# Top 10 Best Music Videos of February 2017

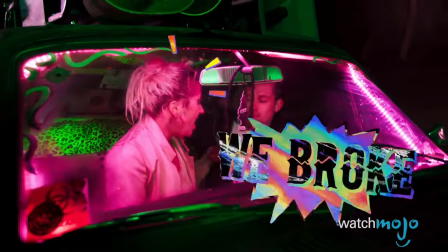[4:12]
The neon color palette reminds of classic horror and grindhouse films, with Gaga transforming into a gothic femme fatale.
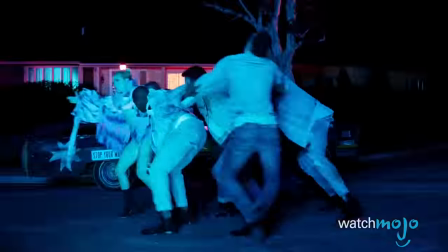[4:19]
Of course, there's the choreography, too, which allows Gaga to bust loose and stray from the more practical productions that preceded John Wayne.
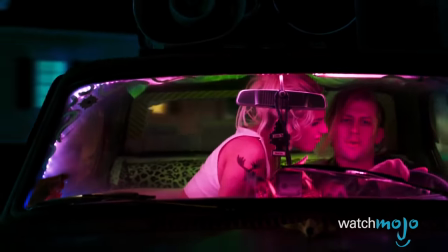[4:28]
All in all, it's a bold and vibrant music video, one that showcases Gaga's endless imagination.
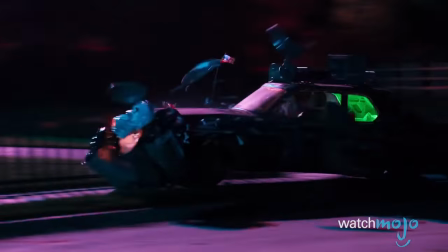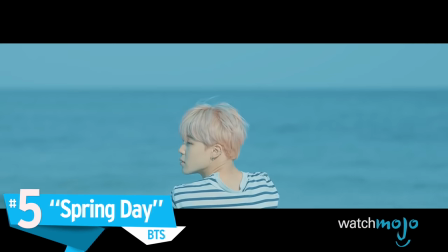[4:44]
Number 5. Spring Day, BTS
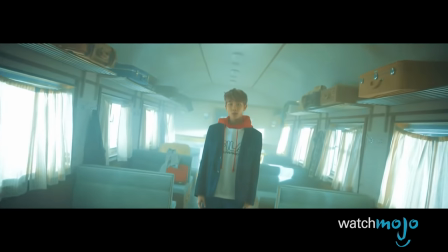[4:50]
K-pop music videos really are a sight to behold, and this one from BTS is no different.
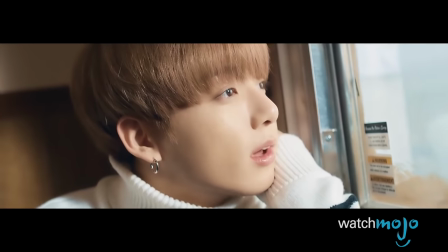[4:55]
Directed by Young Seok Choi, Spring Day has plenty of naturalistic visuals to match the uplifting lyrics, complete with seamless editing and expansive wide shots.
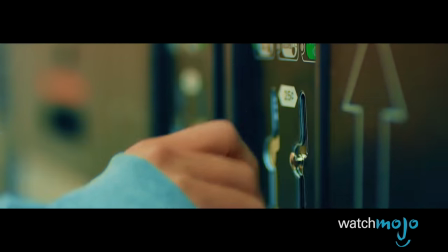[5:06]
With that being said, the interior shots continuously shine a light on the BTS members, further accentuating the seasonal metaphors.
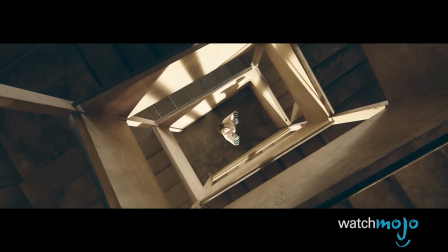[5:14]
The story unfolds through visuals alone, which makes Spring Day even more accessible across the globe.
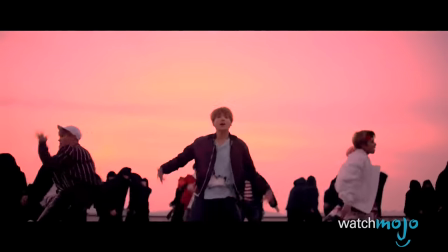[5:19]
It's a poignant and evocative video and serves as a nice pairing to their sensational new video for Not Today, which quickly became the fastest rising K-pop music video to date.
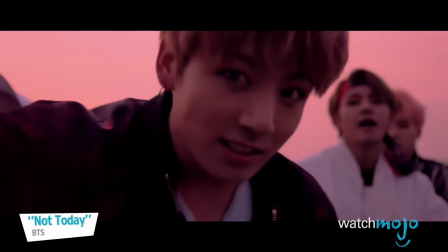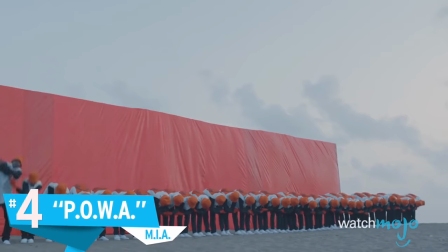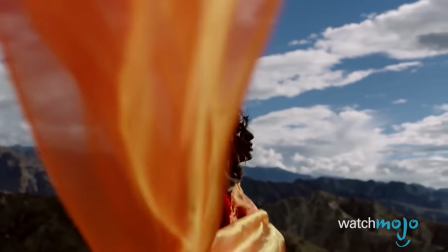[5:39]
With its lush and colorful opening sequence, this video immediately delivers the goods.
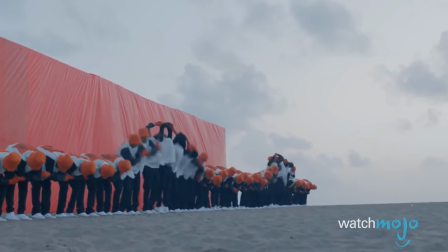[5:44]
But in contrast to the hyperbeat and background chant, M.I.A. ultimately takes a subdued visual approach for her self-directed production.
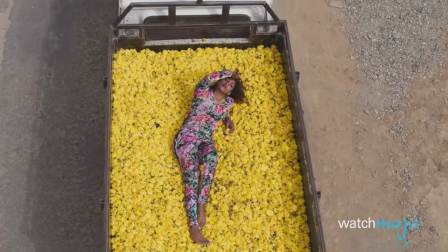[5:51]
For a song about individuality, the group choreography supports the central theme, with M.I.A. literally staged away from the pack, doing her own thing.
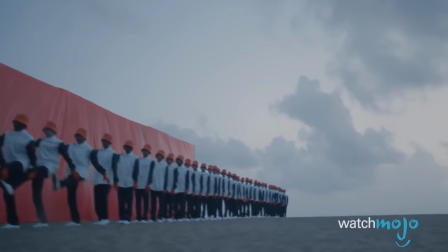[5:59] I'ma do it now, I'ma show you how.
She's connected with the world around her, yet she's also marching to her own beat, celebrating life and originality.
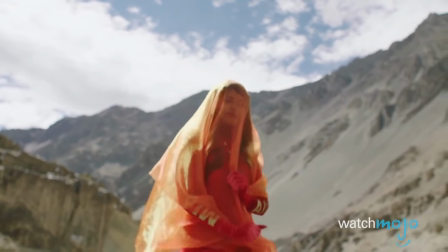[6:08]
And with such a distinct color palette, M.I.A. easily stands out in power.
No Mariah, oh, Ariana.
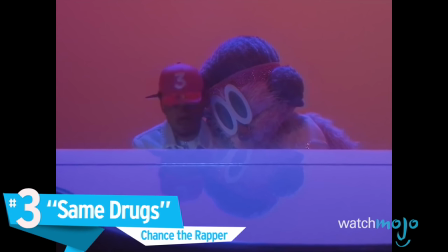[6:18] Do the same drugs no more.
Number three, Same Drugs, Chance the Rapper.
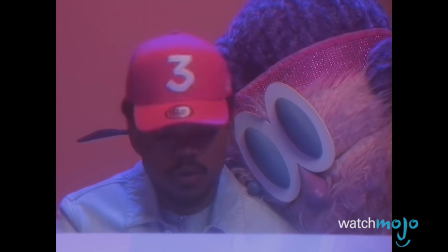[6:24] We don't do the same drugs no more.
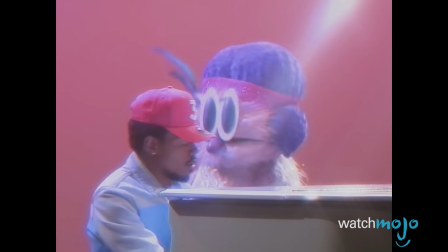[6:28]
Directed by Jake Schreier, this minimalist video reintroduces a special guest from Chance the Rapper's 2016 Magnificent Coloring Day Festival.
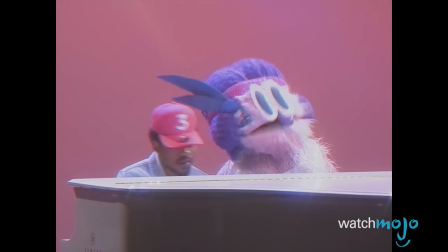[6:36]
With Same Drugs, the Chicago native and his puppet initially seem to connect, at least until the colors change and the snow begins to fall.
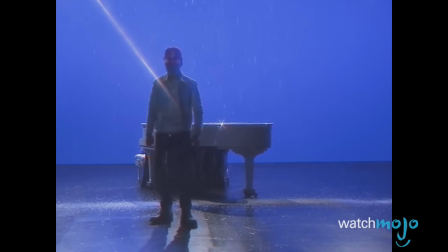[6:47]
But while the first three and a half minutes emphasize the lyrical content, the production takes a more conceptual turn once Chance leaves the stage. Not only does Same Drugs have an endearing quality, but it raises questions about society and how loneliness can lead people astray, for better or for worse.
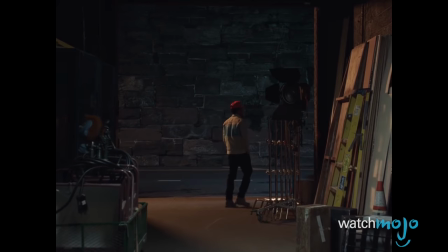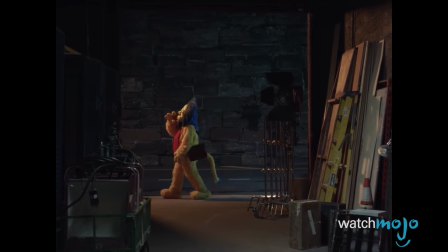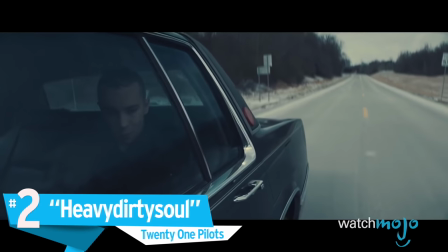[7:15]
Number two, Heavy Dirty Soul, 21 Pilots.
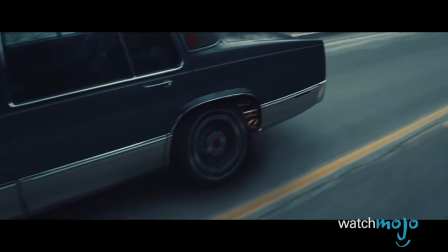[7:22]
For this music video, vocalist Tyler Joseph takes an existential ride towards self-destruction.
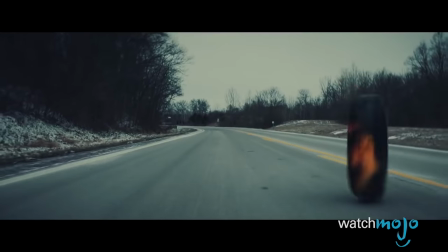[7:28]
And the overcast setting only reintroduces the bleak outlook for the narrative directed by Andrew Donahoe.
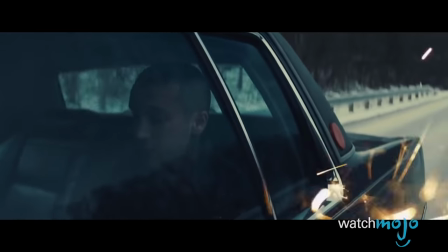[7:33]
With Josh Dunn's drum set on fire and his bandmate under the control of personal demons,
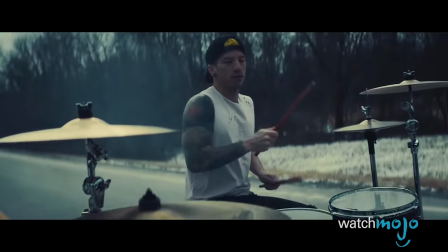[7:37]
Heavy Dirty Soul evolves into an explosive metaphorical commentary on the obstacles that bandmates must overcome.
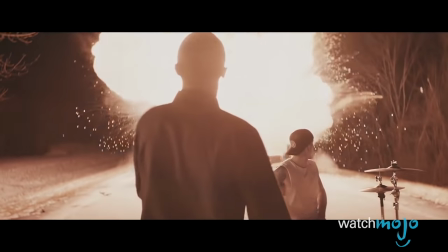[7:46]
It's a highly cinematic music video, bolstered by clever staging, rising tension, and a chaotic musical backdrop. Just as the climax arrives, 21 Pilots takes Heavy Dirty Soul back to reality, concluding with a moment of reflection as the sun rises.
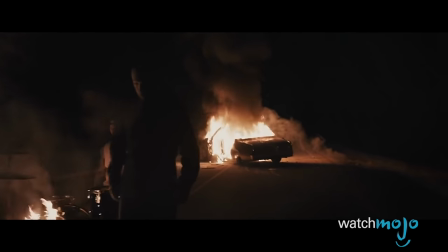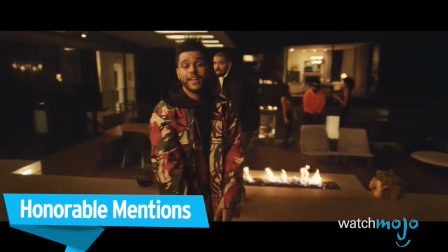[8:13]
Before we unveil our number 1 pick, here are a few honourable mentions.